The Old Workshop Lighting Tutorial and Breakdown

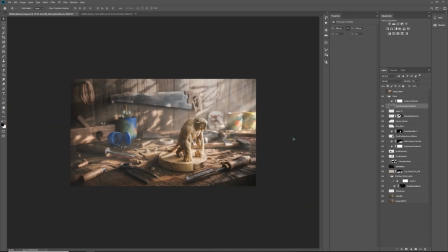[38:48]
is the zedep pass set to 6%
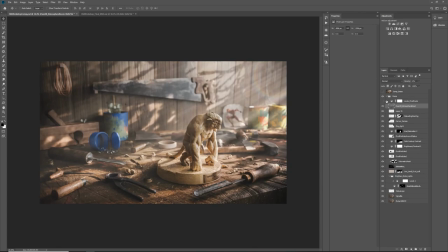[38:52]
opacity and then the final grade is like I was like okay I'm happy with this can I push this even further than this or is this enough so at the very end I try to do that as like as soon as I'm happy I'm like
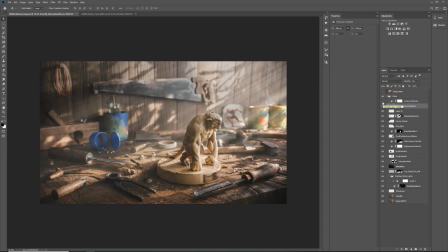[39:08]
okay non-biased thinking is this good enough like really good enough or can I even can I improve something and then I added this levels effect and it kind of brought everything together because this overall atmosphere
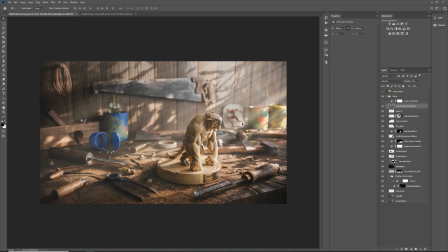[39:25]
boost was very nice I know around here but it was also flattening some of these areas and if you remember I particularly darkened this because I wanted to be kind of focal and I kind of lost that a little bit and also this a little bit so i
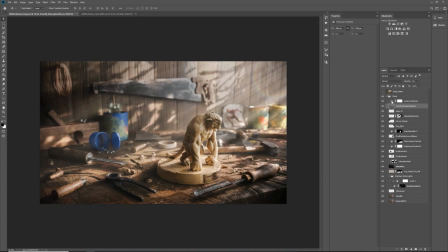[39:41]
kind of um went back with levels to kind of crunch the things just a touch uh just so it brings um
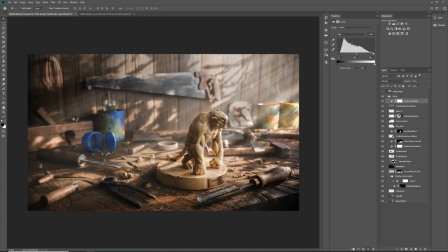[39:50]
your you know the focus of the image to the beast guy so you
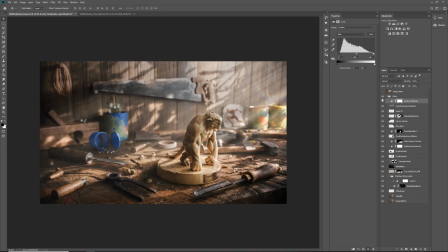[39:56]
know at the very end like you can you can argue that um you know the the render that we did with just HDR light looks more realistic than this one and you wouldn't probably be wrong but in cinematography and
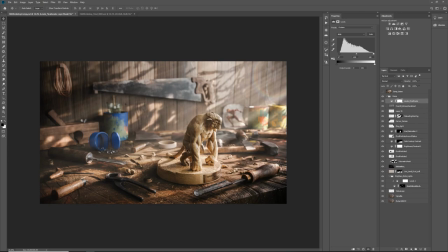[40:13]
illustration it's not it's not always about making it you know pixel perfect photo real it's about conveying a story and conveying a mood and
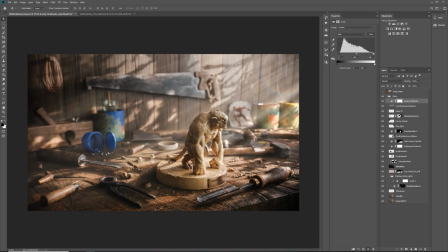[40:22]
that's what I tried to do with this one like that with all my renders I
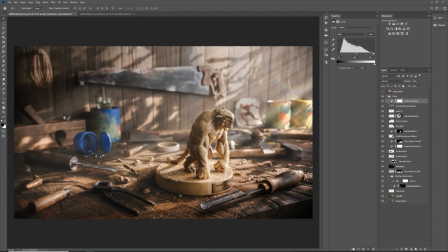[40:27]
don't I don't always trying to go for pixel perfect because you have a photo for that I think you take your camera snap snap a photo and call it done right so
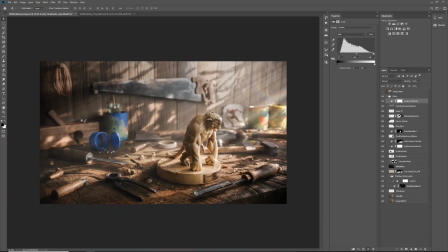[40:37]
there you go guys that's how you would recreate the render if you want to you know practice and maybe do something similar just wanted to do this video to kind of avoid any surprises of
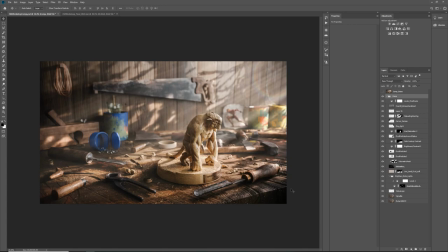[40:52]
you know people getting you know shocked why the final render doesn't look like the the the final image and yeah so I'm gonna post this video on my my split polygon YouTube channel and probably this isn't gonna be available in
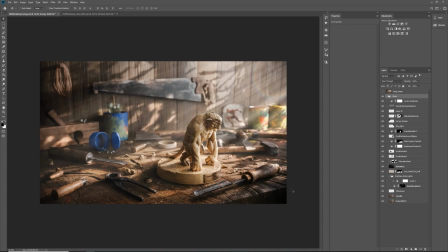[41:12]
a few you know online stores like flip normals our station probably my gumroad as well so yeah feel free to pick it up feel free to leave some comments and I hope you it was at least useful watching this if you don't if you don't decide to buy the scene it's all good
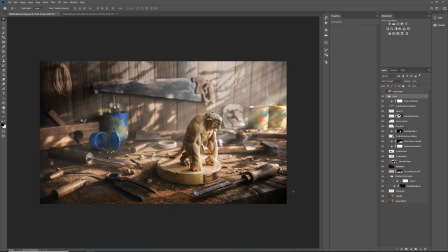[41:32]
yeah see you guys in the next project thank you very much for your time